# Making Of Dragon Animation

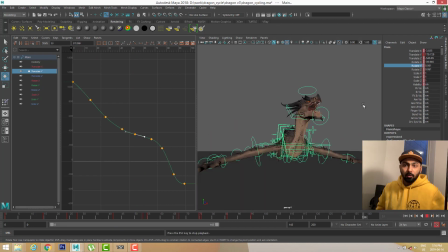I'm trying to give a handheld movement to camera, as I work in a VFX industry, and most camera they want to see are handheld.
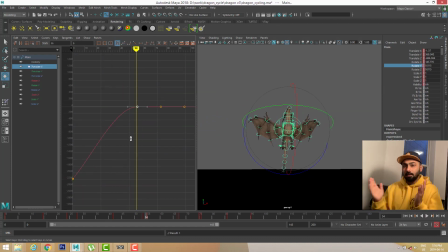They want to see handheld movement in every camera. So I'm just giving a basic noise in the curves to give it a little bit handheld move to the camera. And now what I'm doing is
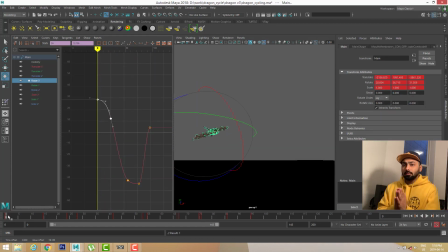I'm giving an angle to the dragon. As dragon is entering, is coming towards us, I want the dragon to come towards me in an angle, and I don't want the dragon to come right straight towards me, because it won't look good.
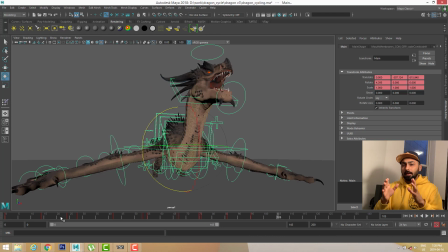It'll be nice if the dragon is coming in an angle, and then it'll come and land right in front of me.
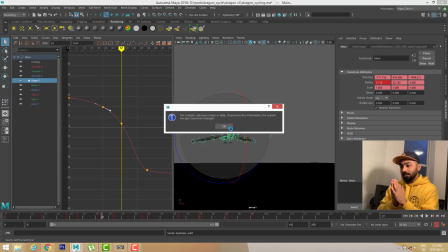And So and the best thing is, as right now I am animating it from a camera, so I don't really need to worry too much, about other perspective, other angles.
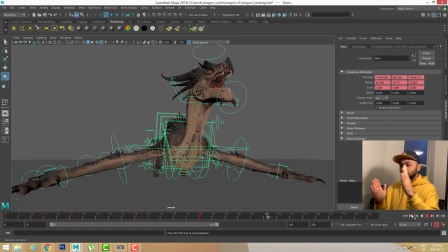So I'm just the dragon will be entering from screen left, and it'll be landing right in front of the.
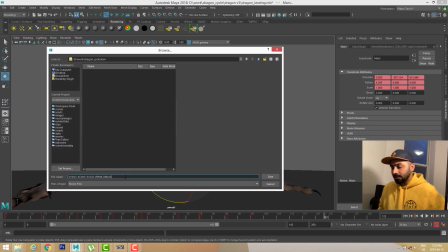So right now I'm just trying to play blast and see how this play blast look.
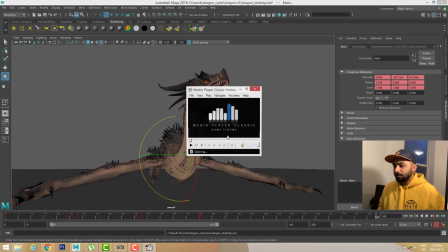And it will be a very basic play blast, as you guys can see, that is coming and just landing.
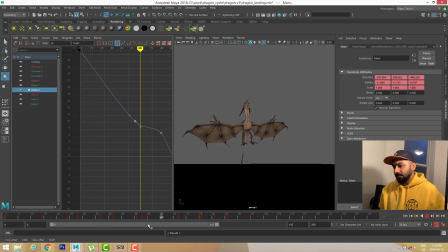Not much detail, it's just a what I am seeing. So now I at this point I already started doing details,
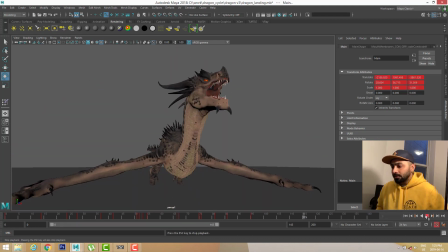the details in details in the rotation of the dragon.
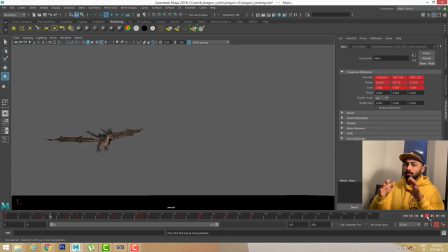And because the dragon won't be just coming right straight and land straight.
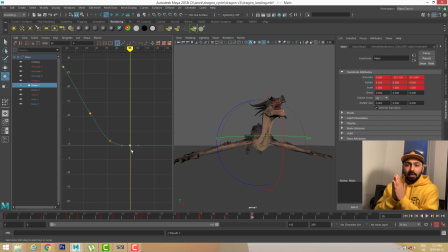The dragon will be trying to balance his body, right? So as I already animated the wings, I already animated the path of dragon.
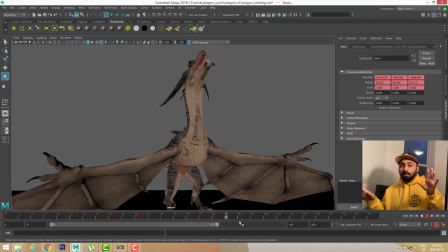Now according to that wings, I can give him a little bit balanced in his body,
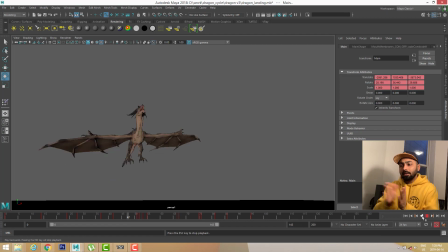and with his balance we are adding a little bit, one more layer of the detail. And I think
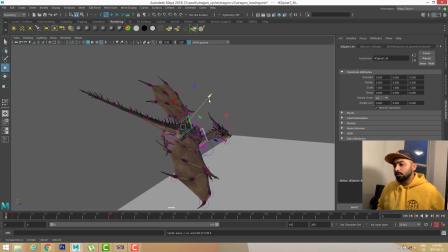and yeah, so now I'm trying to detail a little bit up and down in the body.
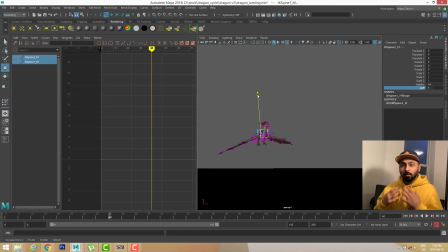And one thing you need to know, that the up and down in the front body and the back body will be a little bit different. They'll be a little bit offset, as the wings are attached to the front body.
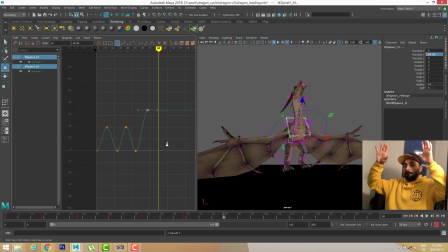When the dragon will push himself up, the body will go up. Front body will go up first, but the back body will be following a little bit. There'll be a little bit follow through in the back body.
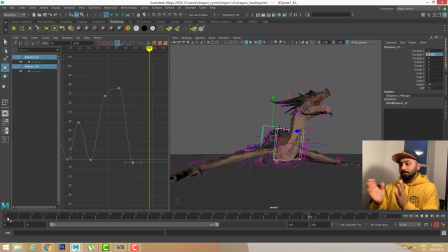So I'm adding a little bit up and down in the front and back body.
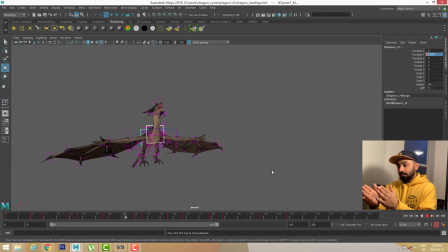And now, as you guys are seeing, I'm offsetting the back body, so that the back body is kind
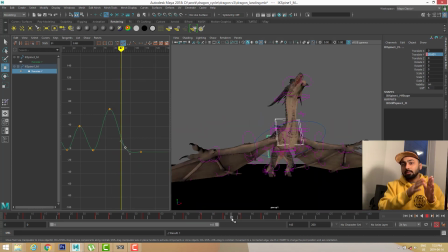of moving a little bit delayed according to the front body.
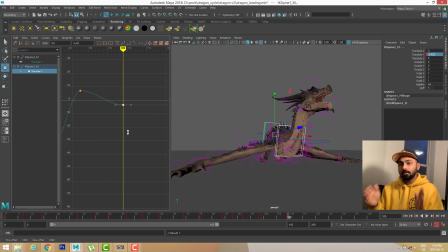First I added up and down in both front and back together, and then I just holded the back body and I delayed it a little bit, so that I can see the follow through in a little bit follow through in the back body. And
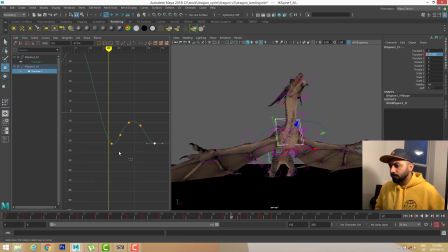I'm just polishing how the dragon should be landing.
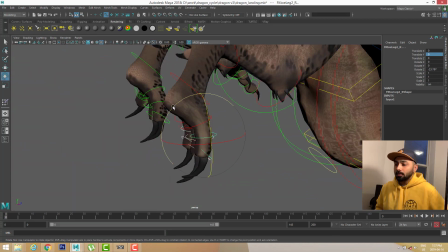Okay, so now I am starting to work on feet.
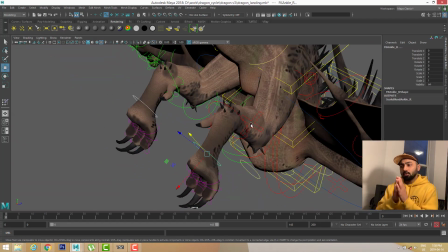I am not going to do too much detail in the feet because they won't be visible much, but I'll be just doing enough detail
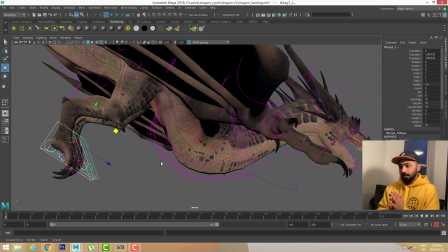just to make it look good enough, because I gave myself deadline of 4 to 5 hours,
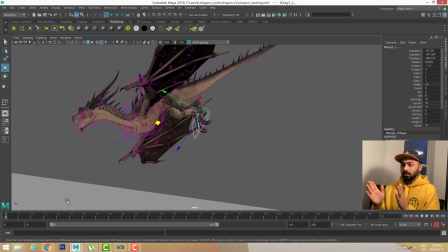and I want to make a good animation in 4 to 5 hours, and I'm only keeping that much details in the smaller parts of the body.